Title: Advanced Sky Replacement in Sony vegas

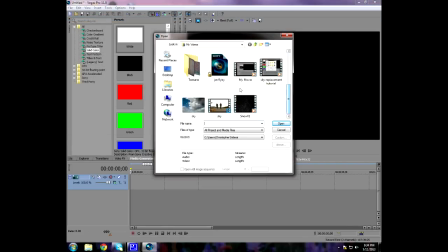0:01 In this tutorial, I'll show you how to do an advanced sky replacement identical to the one in Video Copilot,
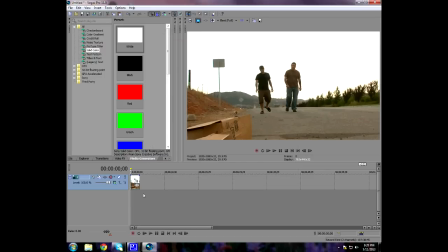0:07 but I'll show you how to do it in Sony Vegas. So go ahead and drag your footage in. I'm using the same footage they used, just to show you that it can be done in this program.
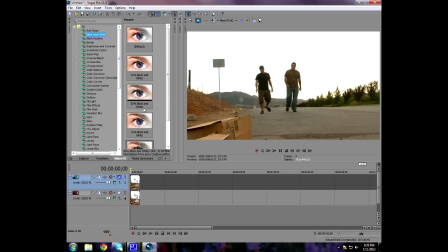0:18 Go ahead and duplicate it. We're gonna create a black and white matte on the bottom clip. So drag 100% black and white on that bottom clip. And then we're gonna add a brightness and contrast adjustment.
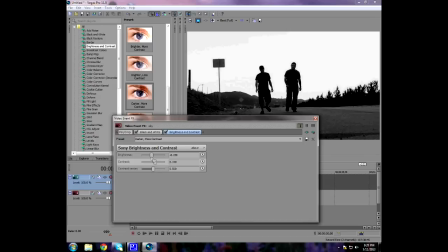0:32 And we're just gonna try and make the foreground 100% black and keep the sky 100% white.
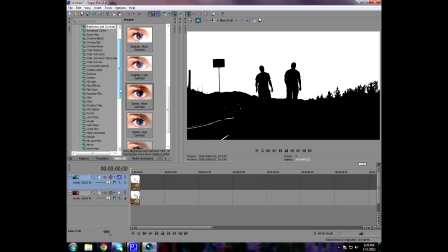0:46 So drag the contrast up and the brightness down and just play with it a little bit. Try and get as much as you can black.
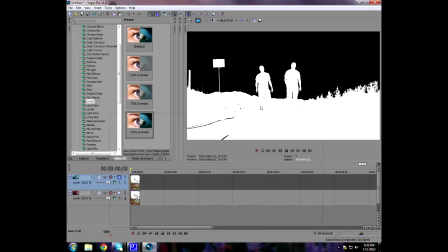0:54 Now we're going to invert it because we want everything that's white will be opaque and everything that's black will be transparent. But you see there's some black in the foreground, so we're going to have to go ahead and get rid of that.
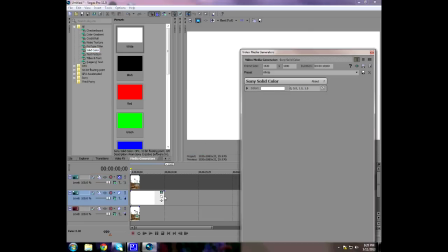1:06 So add a new video track, go to media generators, drag down a white solid,
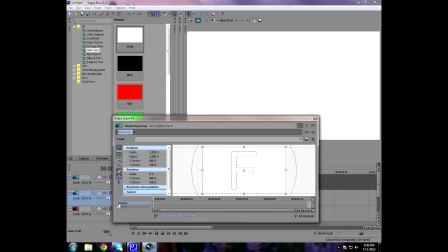1:12 and we're going to add a mask to this solid and just mask out anything in the foreground that's still black.
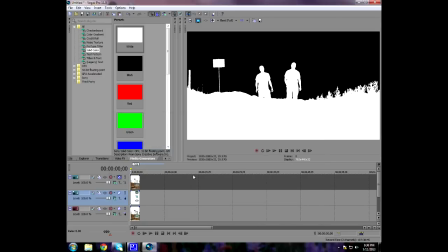1:23 So there you go. You can see that got rid of all the black in the foreground.
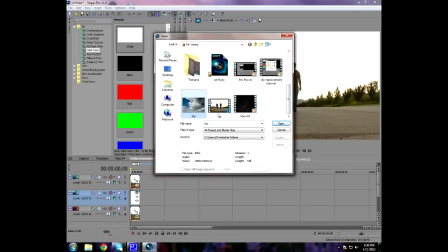1:31 So now we're going to drop in our replacement footage, whatever picture or video you want to replace the original sky.
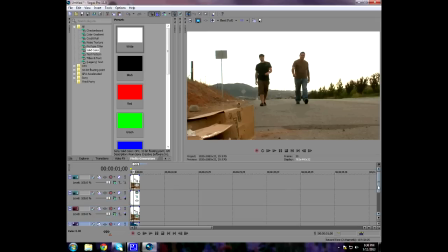1:40 Just drop that below both clips. So we're going to change the transfer mode to multiply mask for the first clip.
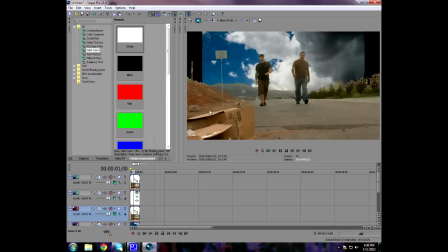1:48 That's going to get rid of all the white in the footage. And in the second bottom clip, we're going to change the transfer mode to screen, and that'll get rid of all the black.
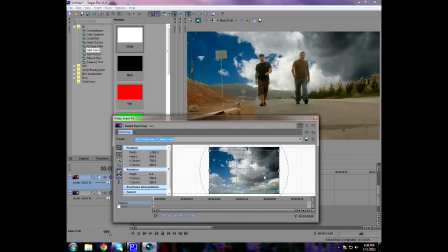1:57 And so now you can see, you can reposition your sky and you can see you have a really good sky replacement.
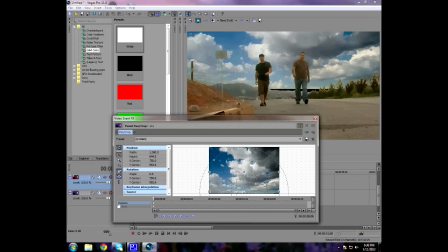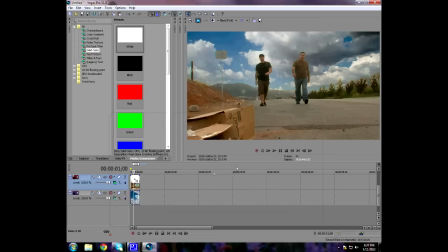To make it look better, I'm going to go ahead and duplicate that original top clip. I'm just going to bring it below my sky background, and we'll lower the opacity
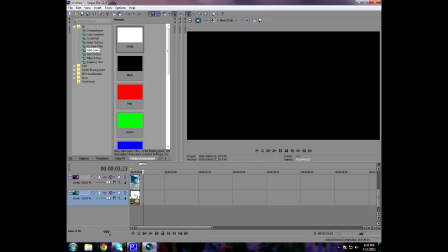2:30 on the sky background and have the original show through a little bit, and that'll bring some realism to it.
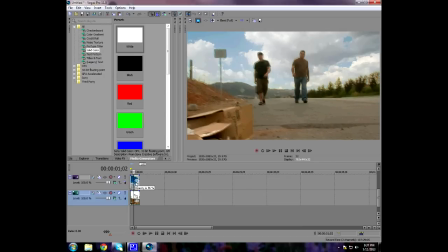2:35 So I'm going to go ahead and lower the opacity in that clip, and you can see it matches the original better to have some light shining through the clouds.
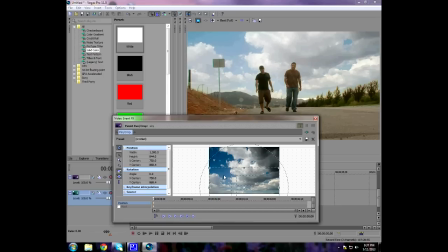2:45 So there you go. That's advanced sky replacement in Sony Vegas.
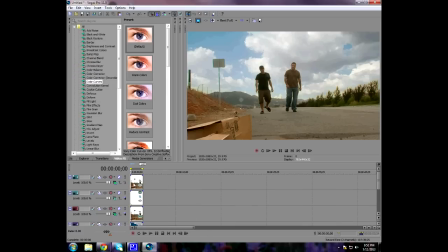2:52 So it looks good, but it doesn't look great. So we want to color correct this and maybe add a vignette to make it look better. So that's what I'm going to do now. Now to make it look a little bit better, I'm going to go ahead and bring down some of the contrast.
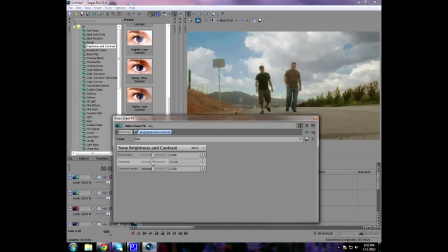3:09 The clip looks too contrasted, so go to brightness and contrast, drag a flat filter onto it, and then that's a little bit too flat, so I'll just bring it up a little bit. But we're just trying to
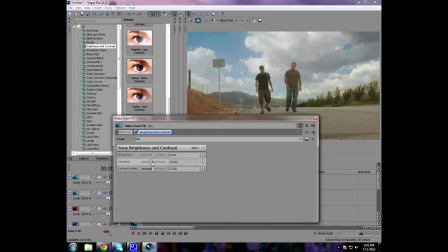3:27 lower the contrast a little bit so our shadows aren't too dark.
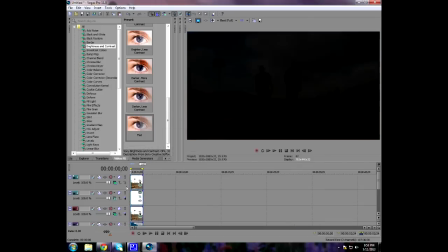3:33 So that looks pretty good right there. I'm happy with that.
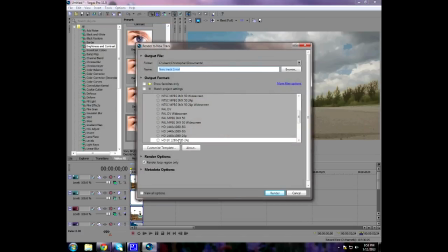3:40 Go ahead and render that out. So we're going to render out all the layers into one clip.
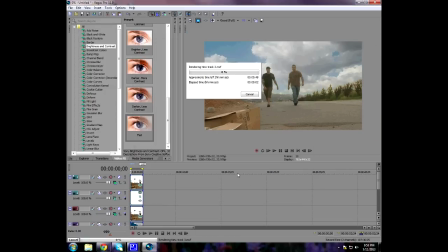3:45 So render to new track. Just go ahead and let that render. You can see here as it's rendering, the sky is in the same place, and that's because it's not motion tracked with the footage.
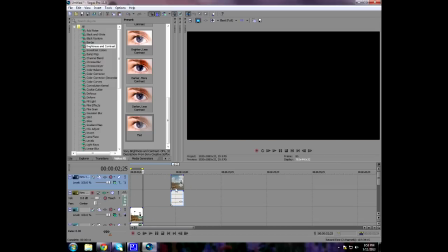3:56 When you shoot your video, make sure you shoot on a tripod so you don't have to worry about motion tracking.
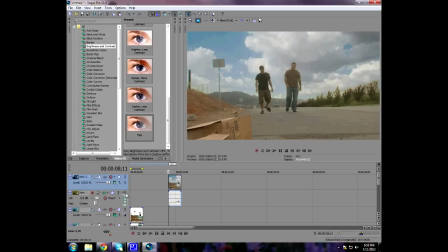4:04 But in this footage, it was handheld. So it'll render out with an audio track.